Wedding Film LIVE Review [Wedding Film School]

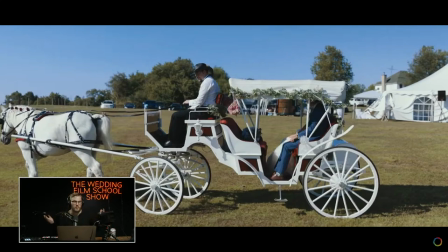(73:47)
It's a thing that's just it's like a perfume commercial, which is why it's good to do a lot of like close stuff and far stuff. And then you can just use it as more of a texture piece within your film. You don't need, like, who cares when that portrait session happens?
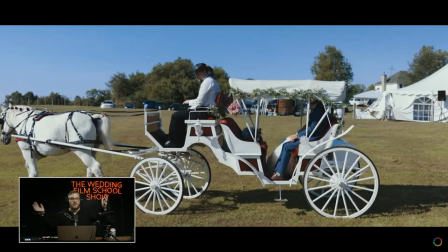(74:05)
It's just a art section. It's almost abstract in the part of your day. And when you think about it, these people aren't doing anything. They're just faking being in love in a field for a period of time. So you can include that anywhere in the film. So I just like to give people the freedom to think about their portrait sessions a little differently.
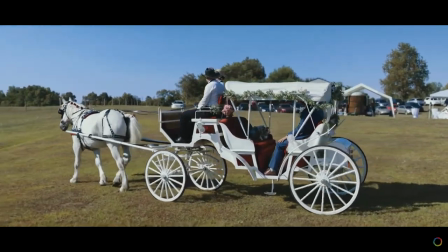(74:23)
Anyway.
Single day along the way. My last and most important promise is to never stop loving you for who you are.
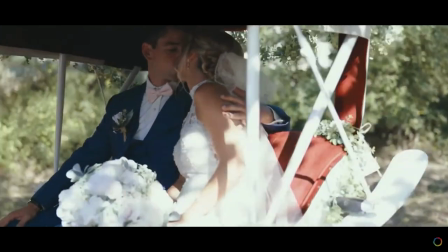(74:29) I love you.
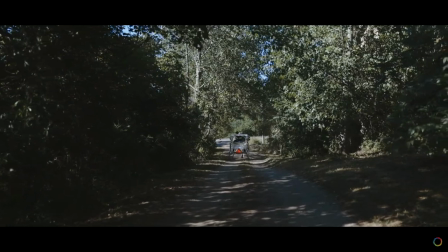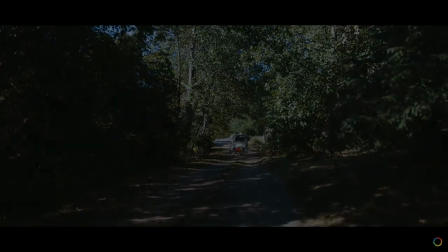(74:39)
That shot is long, and it has a bump.
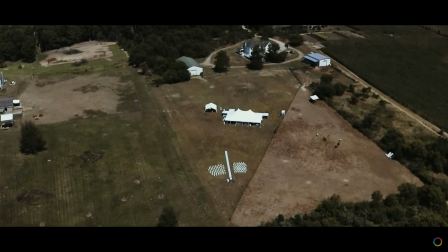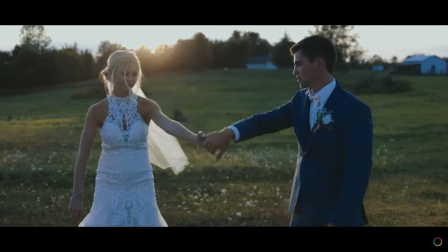(74:55) Blue dress.
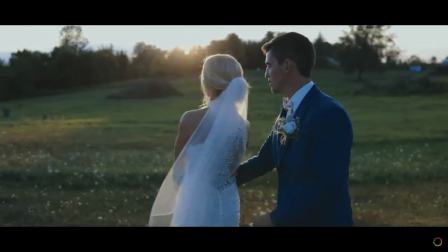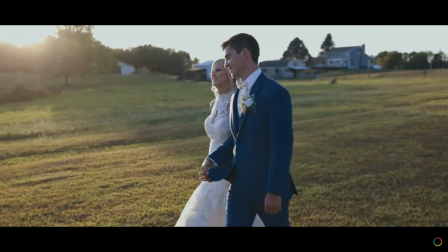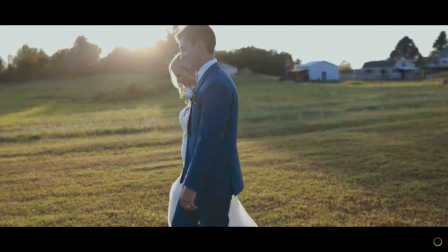(75:07)
This is not, like, I don't assume anyone's, like, an idiot or whatever, so I'm just, but in case you're, like,
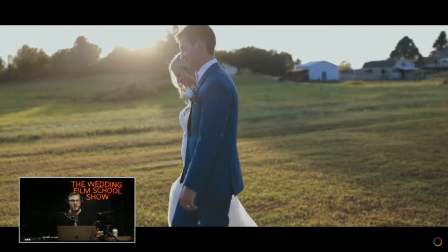(75:12)
new to wedding filmmaking, one of the things you gotta, shadows are blue, you know, so if you're shooting in a very, especially a time on day like this where the light is really, really warm, the second that couple gets in a shadow, it's gonna look so, so blue,
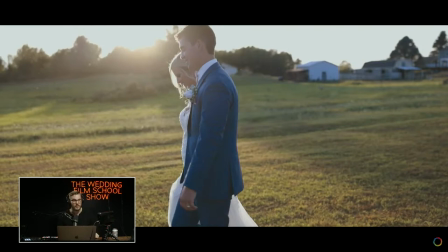(75:26)
so you might have to adjust on the fly your white balance, just so that, because the whole beauty of this is that it's warm. It's beautiful and warm, so you don't want to lose that when they step in the shadows.
We're older tonight.
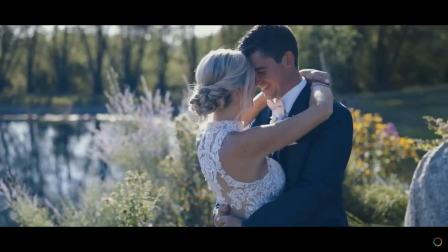(75:43) We're kings and queens. Stop, take a breath.
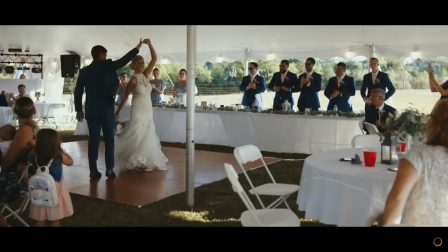(75:54) Close your eyes. Remember this.
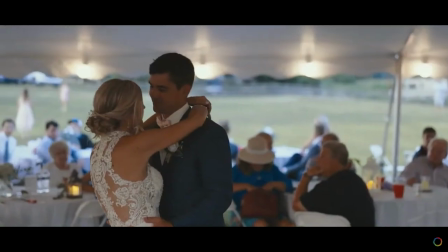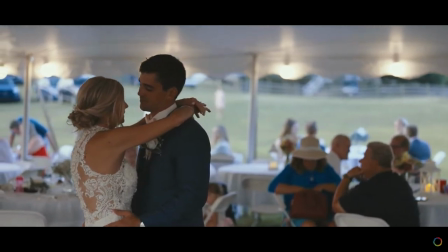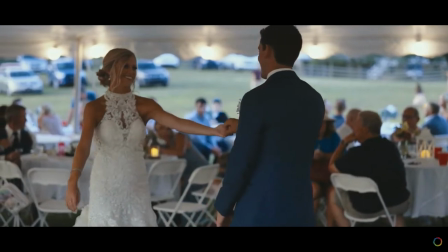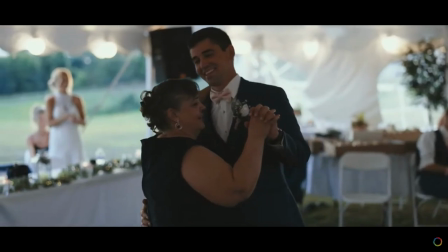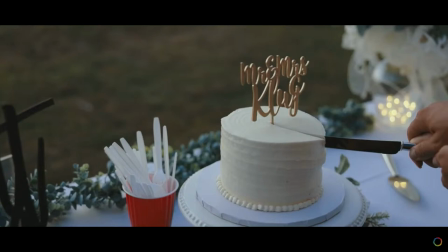(76:19)
So all those dances, I'm wanting to see another angle. So I'm wondering if you had a camera, but I'm wanting to see some compression, like a longer lens. I think if you added I'm addicted to the 7200 at weddings.
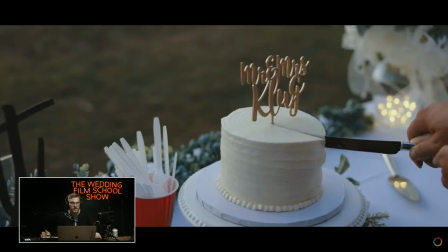(76:38)
I think it's just, it lets you do so much. It's so flexible. But I understand not everyone wants to shoot that way or has it. But I'm wanting to see like in, out, kind of like, wide shot of them. You can, if you're cutting between the close stuff and the far stuff in these dances, it lets you pick up the pace and it feels a lot more energetic.
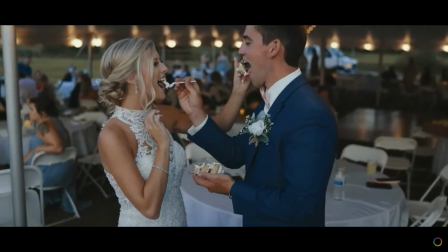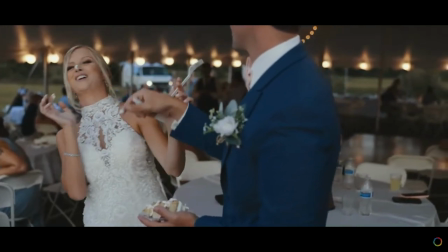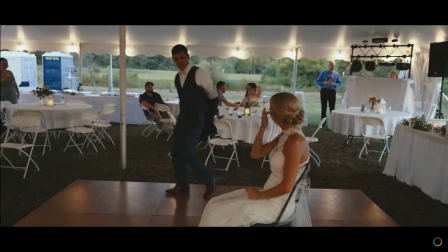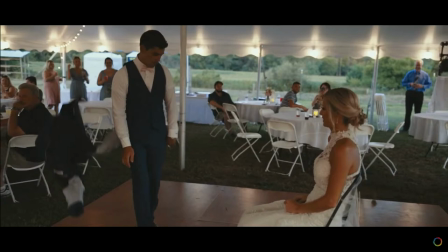(77:11)
This is a good example too. Something I would have liked to see. Having a tight angle as well. There's a lot of gimbal all day, and just get yourself a tripod and use that for your wide shot. Honestly, I think a lot of this stuff would look better on a monopod with like a tighter lens.
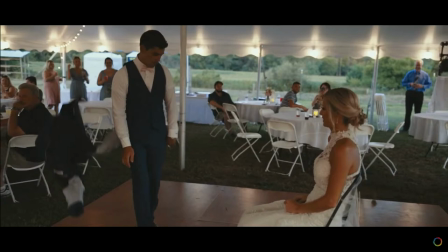(77:30)
If you had a wide shot on a tripod, like I think it'd be a little bit, or even just like a 50 mil, like maybe a mid lens on a gimbal, instead of this wide angle. Cause I'm just looking at how empty this room is. It's depressing.
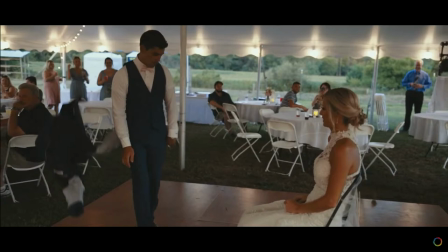(77:44)
I would have liked to see like something that added a little more compression and really isolated the couple and all that stuff. COVID weddings, man, they do not like wide lenses.